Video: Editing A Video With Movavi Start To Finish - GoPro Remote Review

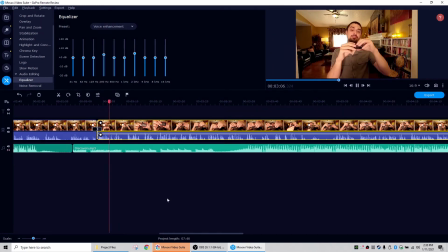(57:39) So in looking at the charging device, we have discovered some difficulties.
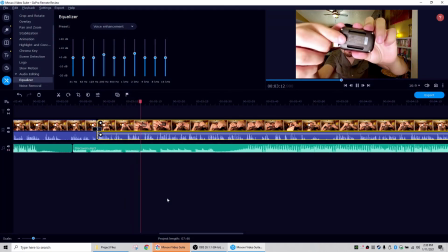(57:45) One, there's this really hard to see little pull tab thing on the back,
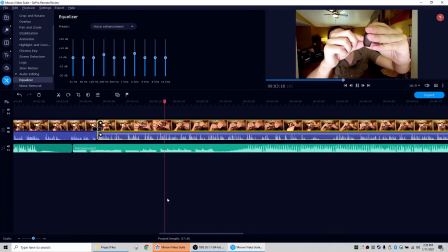(57:51) and it's the same color as the rest of the device, so it's black on black.
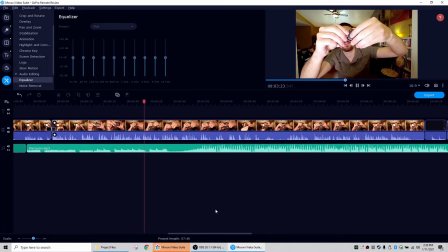(57:56) So for if you have any low vision or stuff like that, it's very difficult to see. And for hand dexterity, you have to hold the lanyard key thing and...
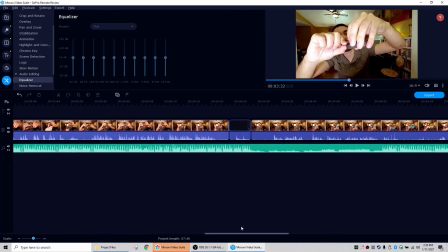(58:08)
Oh, I see what happened. This was not that long of a clip.
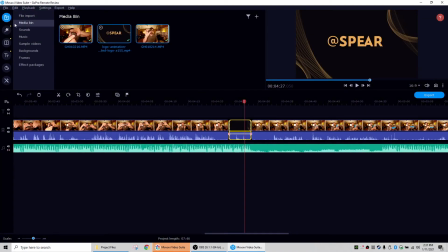(58:13)
What happened was, see how all these are selected? Somehow, this happens sometimes. If you don't pay attention, like click off and then click on your clip, it dropped all 3 clips in again.
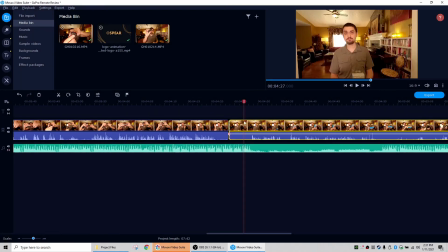(58:29)
So we will take out our logo. That's the beginning unboxing again.
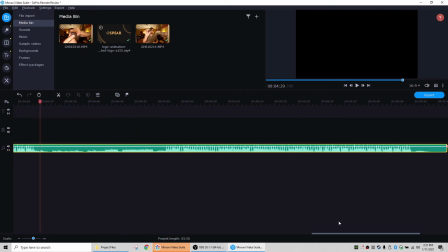(58:35)
So we'll take that out. We'll drag this audio clip in.
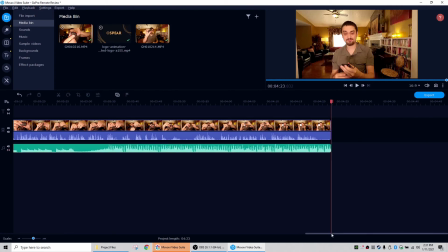(58:48)
There we go. That's not as bad. So this was like 1.5 minutes.
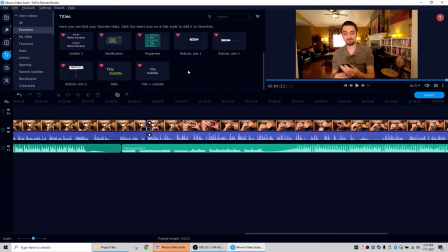(58:55)
And we will probably want to throw in Robotic Arm 3. I'm just going to look for what point I want to put that in.
Looking at the charging device, we have discovered some difficulties.
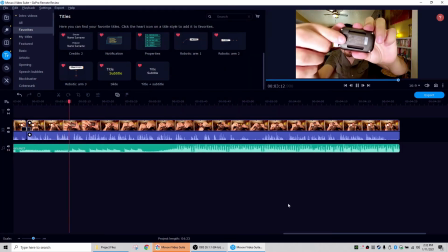(59:10) One, there's this really hard to see little pull tab thing on the back,
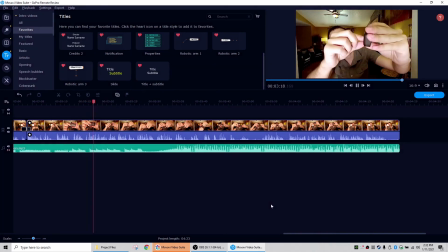(59:16) and it's the same color as the rest of the device, so it's black on black.
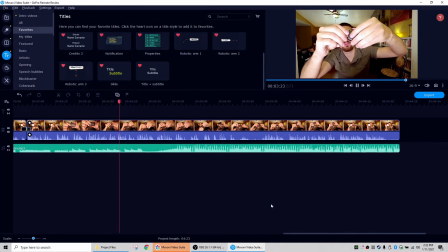(59:21) So for if you have any low vision or stuff like that, it's very difficult to see. And for hand dexterity, you have to hold the lanyard key thing and this push tab at the same time, and then pull the lanyard piece out.
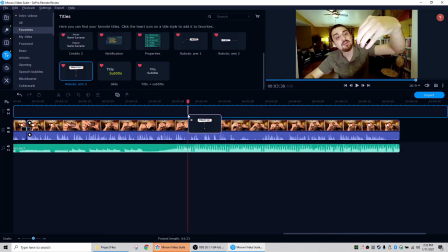(59:39)
Okay, so there's a spot there I'm not talking, so that's probably a good spot to drop in our little text box. You'll notice if you're a long time viewer, sometimes Chandra and I like to use these as like a little commentary of our thoughts.
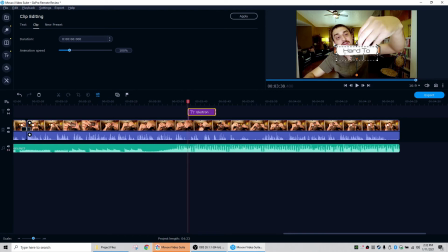(59:54)
So hard to see / pull out.
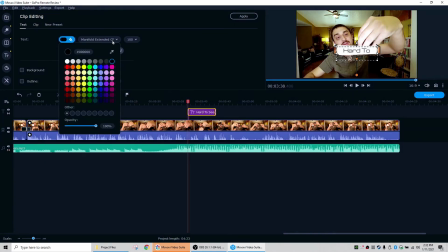(60:04)
And we will do that on important thoughts we want to convey because we always try to think to be accommodating to everyone, that, you know, if you are maybe hard of hearing or deaf and you're watching
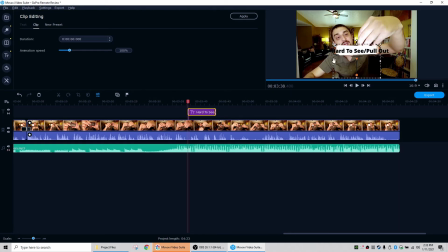(60:19)
my videos, you know, I can't always get every one of them sign language interpreted. We try, but yeah, Sarah, the lady who did our last one with us, it's not always available. Yeah, and if you're paying your service, that costs a lot of money we don't have yet.
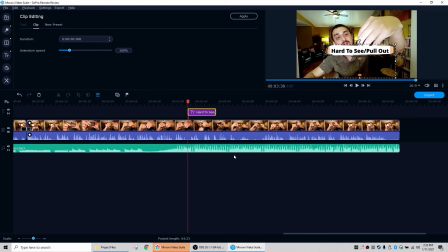(60:38)
So important things I really want to highlight, I'll usually throw in a text box like this, even though I'm saying the same thing in the video.
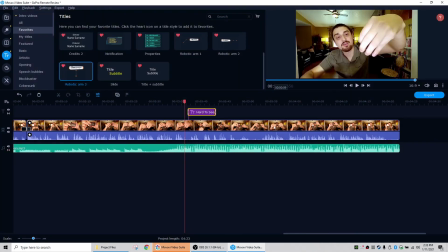(60:46)
That's why. It's for hard of hearing or deaf people who are watching.
Out. And then inside, there's a little hole where you put the...
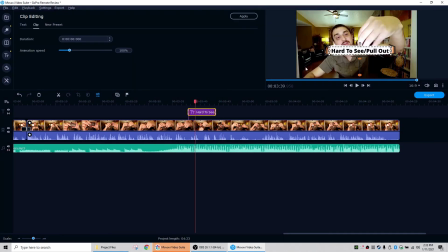(61:00)
Okay, so that was a little tall. So what I'm going to do is I'm going to pull this down a little bit
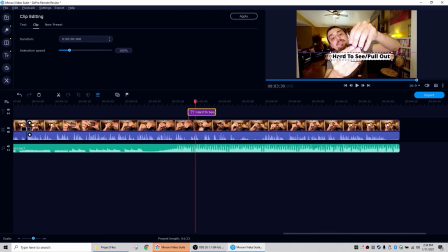(61:13)
and then pull our text down a little bit to match it. It's then made it a little squished, so we'll pull this out a little bit on both sides.
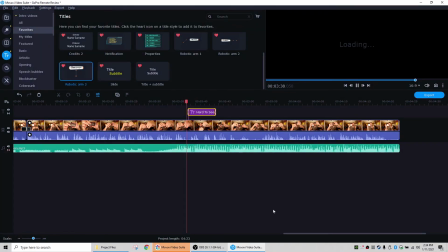(61:29)
There we go. See what that looks like.
And then inside,
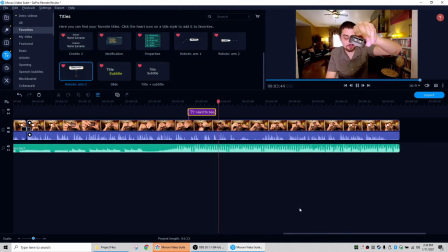(61:37) there's a little hole where you put the charging cable in.
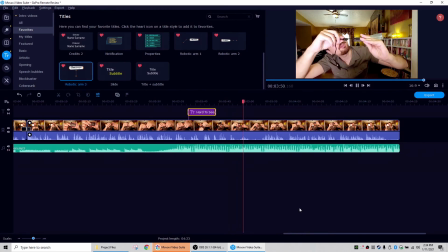(61:45) Let's see if I can do this on the first try.